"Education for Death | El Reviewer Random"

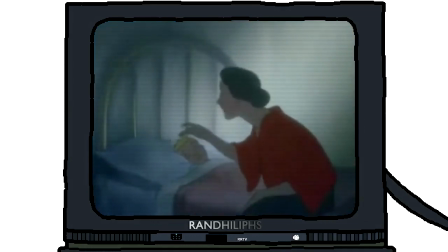Aparte del tono sombrío que acompaña casi todo el filme, apoyado del gran trabajo de Oliver Wallace en el soundtrack,
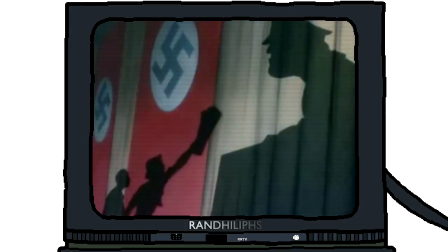los storyboards constantemente presentan a las autoridades nazis en una posición de enorme superioridad respecto a los ciudadanos,
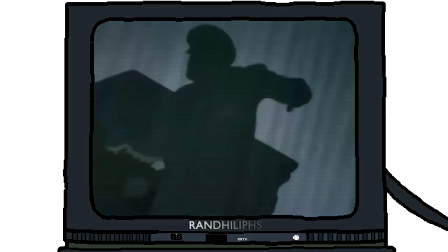reflejando el poder que estos tenían respecto a sus libertades personales, y a su vez,
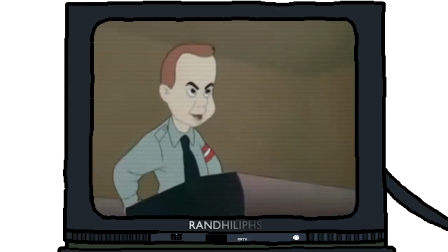los diálogos se mantienen en alemán sin subtítulos ni doblaje directo, solo siendo traducidos a grandes rasgos por el narrador,
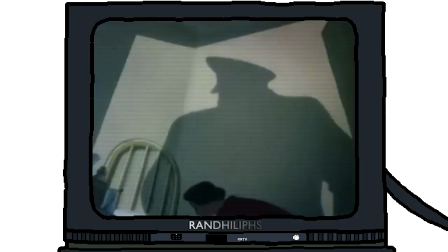deshumanizando a los personajes y poniendo al espectador en una posición más externa, en la que puede ver lo que ocurre como algo terrible sin hacerse parte de ello.
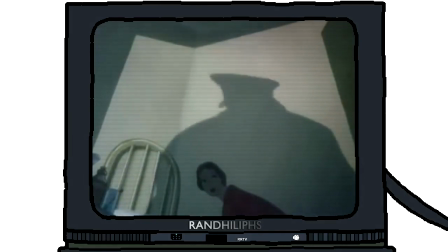Después de todo, se estaba representando al enemigo, por lo que era peligroso generar demasiada empatía.
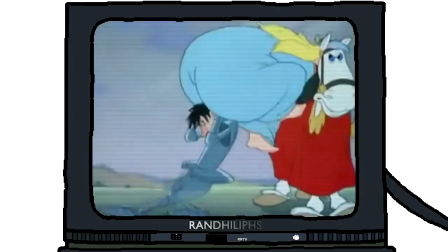Lo único que consideraría negativo en este aspecto es que la escena del cuento es demasiado larga para lo que termina aportando,
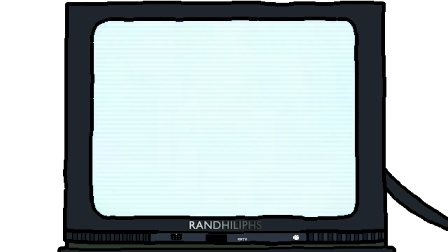y principalmente parece haber sido incluida solo para ofrecer un alivio cómico, que sinceramente creo innecesario tomando en cuenta el tono general del corto.
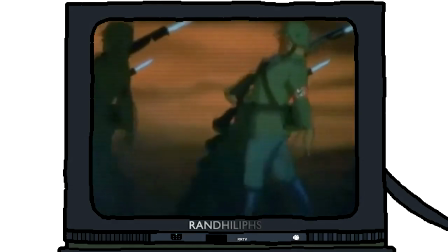Así que, ¿es un buen filme? Es complicado decirlo.
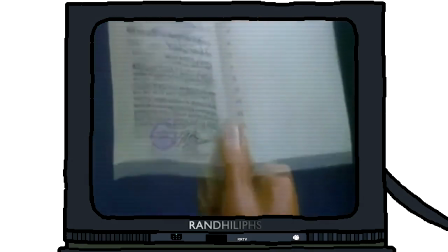Por una parte, debe entenderse como un producto de su época, y en ese sentido, es una muy buena producción.
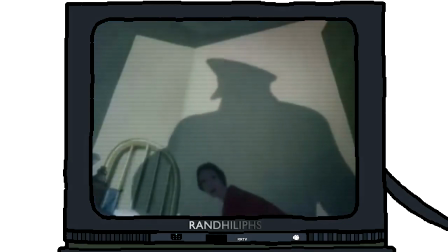Pero al verlo con los ojos de hoy, y si ignoramos sus méritos artísticos, es simplemente un panfleto de propaganda, y uno muy mentiroso.
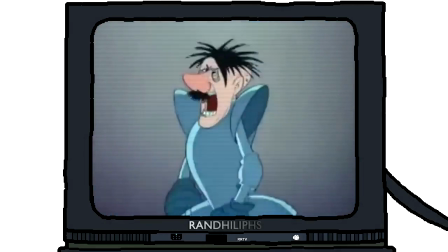Y eso que no es como que yo tenga algún interés en defender a los nazis, por supuesto que no.
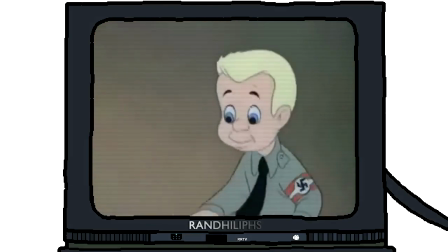Diría que su mayor valor actual es el observarlo como una forma muy interesante de aprender los elementos que componen un filme de propaganda.
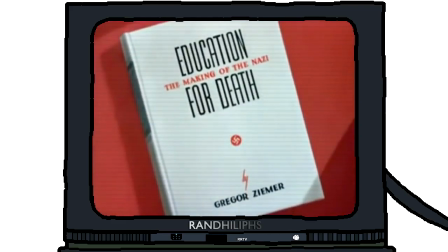Y al menos, es un documento histórico bastante entretenido de ver. Soy el Reviewer Random, y eso ha sido todo por ahora.
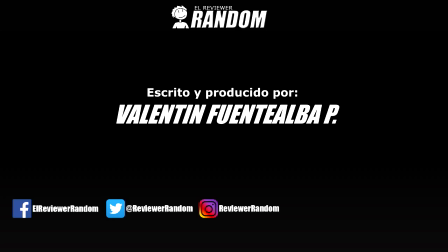Hasta pronto.
When Herr Goebbels says we own the world in space, he Heil!
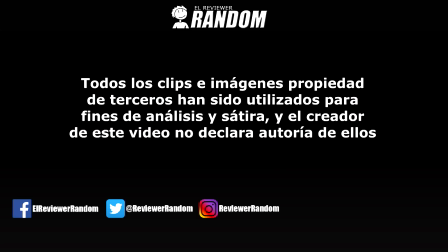Heil! Right in Herr Goebbels' face. Then Hulk Göring says they'll never bomb this place.
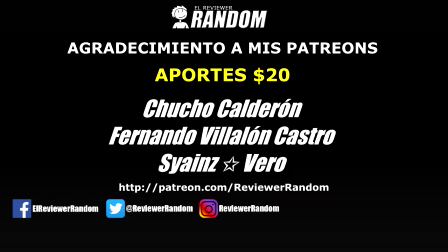The Heil! Heil! Right in Herr Göring's face. Is we not the Superman?
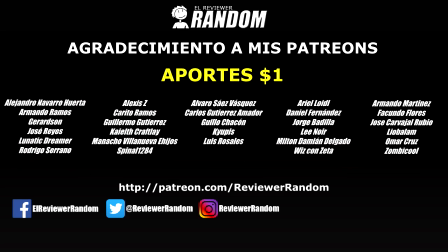Arian Pura Superman? Yeah, we is the Superman. Super duper Superman.
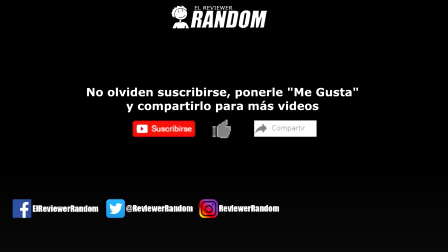Is this Nazi land so good? Would you leave it if you could? Yeah, this Nazi land is good.
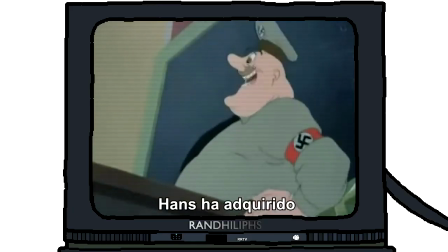We would leave, but if we could... Hans has come around to the correct Nazi way of thinking.
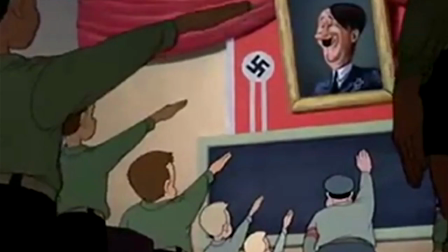Nice going, eh, Adolf? Then the Fuhrer says, we never will be slaves. The Heil, Heil, but still we work like slaves. While the Fuhrer brags and lies and rants and raves.